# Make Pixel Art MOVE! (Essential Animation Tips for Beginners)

Want to start learning pixel art animation? I sure hope so, because that's what we're here for today. We're going to use this little blobby alien as the foundation for our studies today. We're going to talk about general animation principles that you may have heard of before, like squash and stretch, blurring, it's not blurring, smear. We're going to talk about smear frames, and we're also going to talk about what I think is most important, personality.
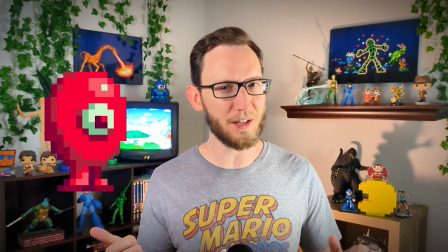(0:21)
And this little guy is going to have more than you think. Let's do it. Hey guys, I'm Andrew. I have almost made a lot of video games over the years.
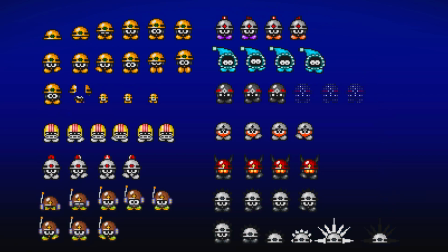(0:33)
From a Sly Cooper stick person game, to an adaptation of my Mega Man fan comics, to a game based on my college roommates,
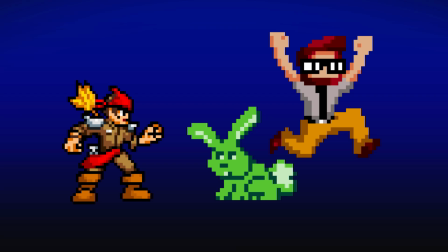(0:40)
to another couple of games with my college roommates, and most recently there was one that we started about a farmer who was trying to take down these aliens who were
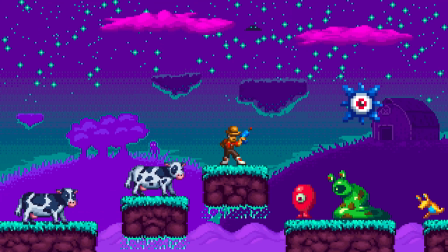(0:46)
there to take his cows. Now if you're starting out making a game, your first reflex is probably to go ahead and start on your main character, right? And give him all these cool badass animations and stuff. But let's start small with this little guy called Gumball Gunther.
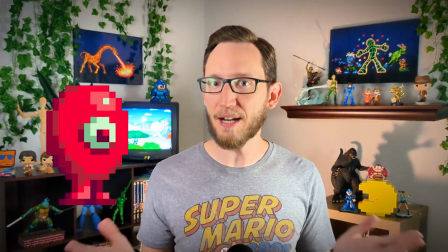(0:58)
He looks like a gumball. The app that I use is called Pixaki. I won't be going into the specific app details for this because I do want to keep this general for everybody no matter what program you're using.
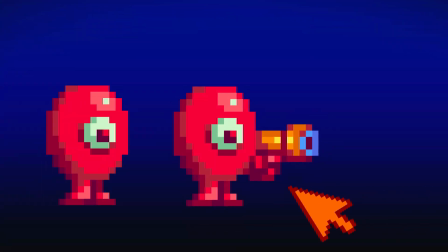(1:08)
Here's Gunther. Let's go ahead and give him a gun. We gave him a hand because it's a video game and hands can pop out wherever you want them to, but I do want to say this is a little bit boring already.
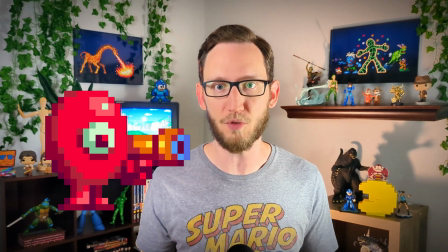(1:15)
This guy's not just like gonna have a dead eye staring at you while he shoots. He's gonna be focused. So let's fix that a little bit.
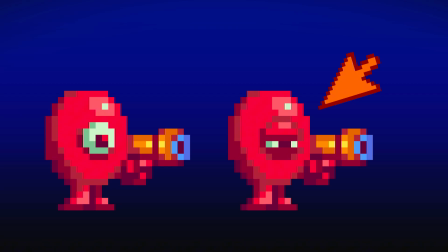(1:21)
There we go. All we had to do was give him an eyelid and now he looks very serious. We've got 2 keyframes here so far. So how do you get from one to the next? Now you could just have the gun appear in his hand. If this is your player character, you want them to already have their gun out as soon as you push the button. But this is an enemy and we want the player to be able to react. So in order to do the animation for this one, I think it's cooler if his gun whoosh is up. That's called a smear frame when you do the whoosh. So if you start with that original gun forward pose, where would it be right before it gets to that level?
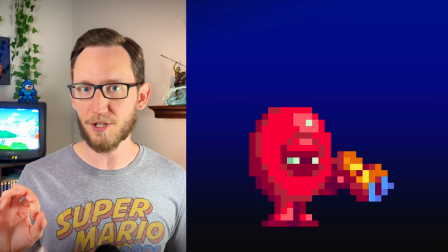(1:51)
We'll angle it down here. In order to make it look smeary, literally it's just a matter of coloring over those pixels and dragging them down. I also did an intermediate version of that eye as it's getting closed. So we go from the really closed in focused eye to a little bit more of an open eye.
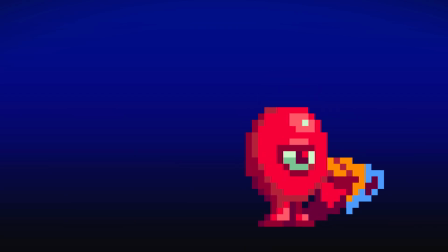(2:07)
Then you do that again for the next frame, or the frame that would be before that, to an even lesser extent.
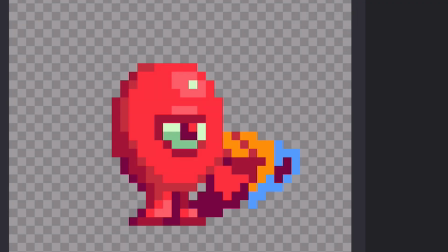(2:13)
And now all of a sudden, your guy can go from here, whoosh, to here. Now let's say he wants to actually attack.
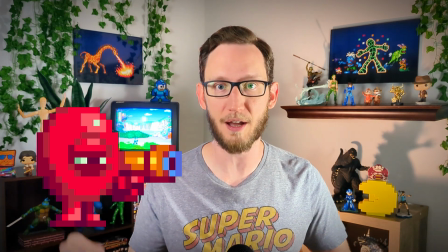(2:18)
You could just do nothing, right? And just have the bullet come out of the gun. But again, I think personality is the most important. So we're gonna say when he shoots, he shuts his eye, like pow. And also let's make the bullet look a little stronger by putting a big old flash on the character.
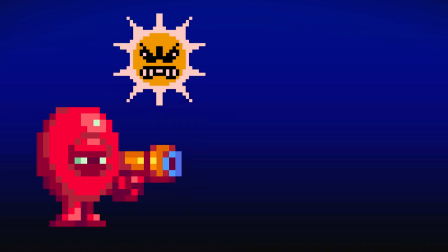(2:31)
The light source is no longer the top right kind of area where I usually go. Now the light source is the gun.
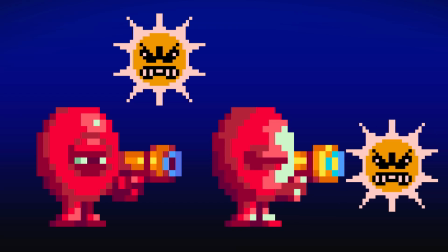(2:36)
The other thing that I did to give the character a little bit more oomph is I actually scooted his gun in a few pixels.
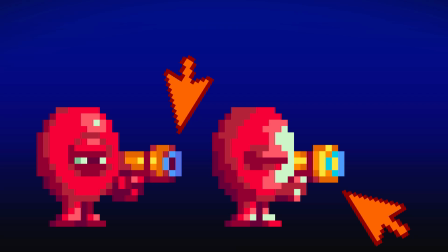(2:41)
So if you look between the two, he's got the gun forward, and then as he's shooting, his eye closes, there's a flash, and the gun's pulled back a little bit.
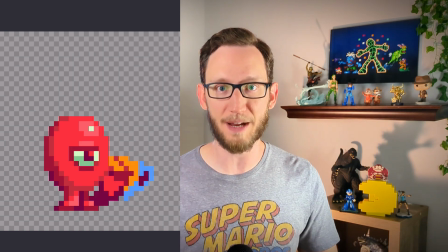(2:49)
That right there, that gives it a little bit of animation, a little bit of strength, and a little bit of chutzpah. I don't know what chutzpah means. Now part of why I had the character have so many frames pulling that gun out was so that the player would have time to dodge it. But now that he's just got to put it away, we don't need as much mental preparation time. So if we just do 1 frame of animation, now the gun's gone.
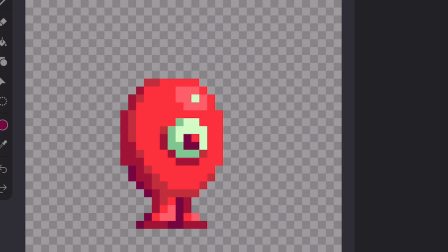(3:07)
So already at this point, we've already learned a few principles and it wasn't even hard. We did a smear and we did an animation for an attack. I wanted this character to be a little unique in the world of video games and to have like a multi-height level sort of thing that he could do. That way the player would have to like crouch under any bullets that are being shot at him. Here he is, now he's tall.
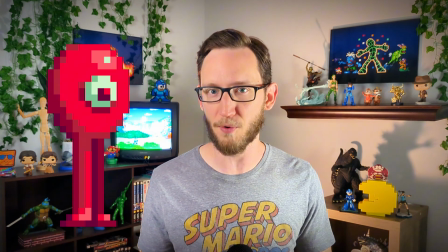(3:24)
So the question now is how do we get him up there? Let's not do a smear like we did before. You probably could, but I don't think that would look as good as what we've got in store here.
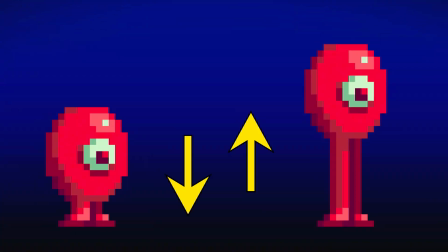(3:32)
So what we want him to do is bounce down and bounce up. So let's work on the initial squash down sprite. You would normally probably want to go ahead and define the next keyframe, but we're only going to be doing a couple of frames here.
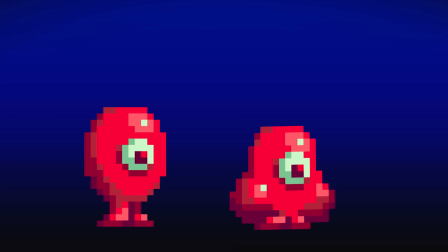(3:43)
So we're going to go ahead and just start with the next frame in this animation. So I copied and pasted his head and scooched it down a little bit and started drawing new cheeks on him.
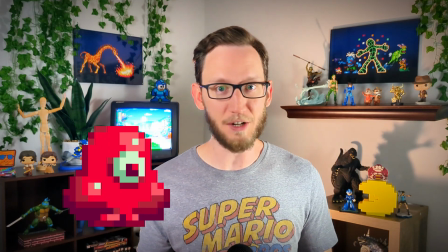(3:51)
And again, when you're working with really cartoony stuff, especially like this, you can exaggerate as much as you want to.
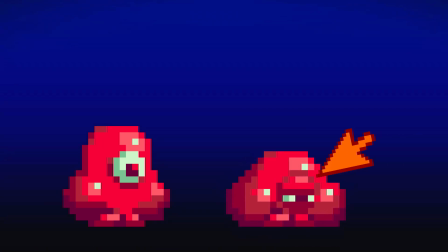(3:56)
So let's squish him down again. We squish his eyelid to make it even more apparent. We puff those cheeks out even more so he looks really ridiculous.
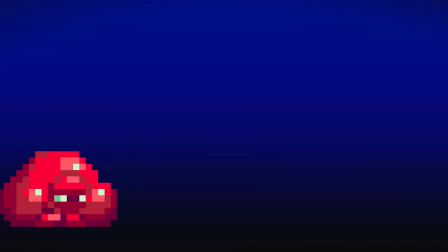(4:03)
But now we got to stretch him up. So with this version, it's just redrawing it to be a little bit taller and a little bit stretchier.
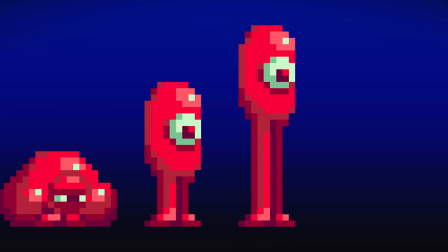(4:09)
And what's important with this next sprite is that it is taller than his final form. That's part of the principles of squash and stretch. You want to go exaggerative.
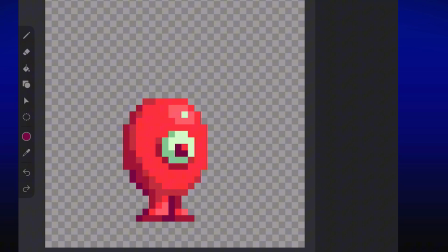(4:17)
Now looking at this animation, it's pretty good, but I think we can do one thing actually again at the start of the animation to make it work even more visually. We're wanting him to squash down, but let's say he needs a new frame in order to get ready to actually do that.
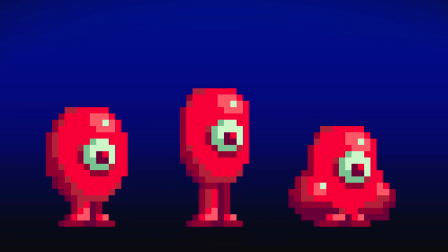(4:29)
We're going to do a smaller stretch sprite to get himself ready. So he's going up, down, squish, up. Let's also work on the timing a little bit. He's squashing down, but he should stay there because that's how inertia should work.
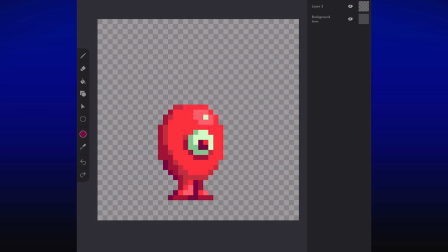(4:40)
So if all we do is maintain that animation a little bit longer, duplicating the same frame to keep it staying there, that makes this a much more believable bounce. From here, we've designed the character. It's just a matter of copying and pasting everything from before, from his short version to that tall version, to have a fully fleshed out enemy.
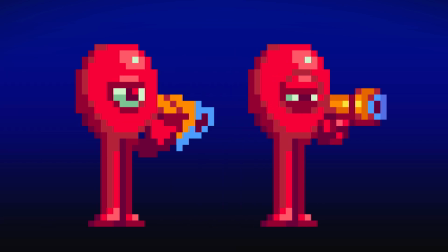(4:55)
So we'll give him that focused face, we'll give him a shooty gun. Keep in mind, on his way to squish back down, he still needs that prep frame.
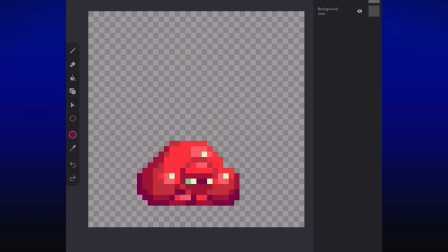(5:01)
So we'll do a taller one, squish him way down, springboard him back up, and now he's little again.
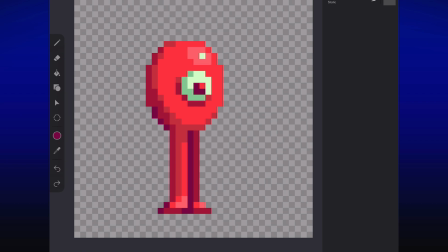(5:06)
And that's it. We've got our fully animated little boy who can go squish down, squish up, bounce all around, shoot, shoot, pow, pow. Different heights for the player to be able to dodge against or jump over his bullets, and we've done it. Remember guys, this is all supposed to be fun. I know that pixel art can be very stressful and there's a lot going on, but just enjoy it. Remember, the personality is what I think is the most important part. Even if your frames don't look exactly right in every scenario, as long as your game is oozing with charm, then it'll be cool and people will like it. Thank you guys for being here. If you've started a bunch of video games that you never finished, talk about those in the comments because I want to hear about them. And if you could, follow along for more pixel practice. I can't, it's so grumbly. Why am I so hungry?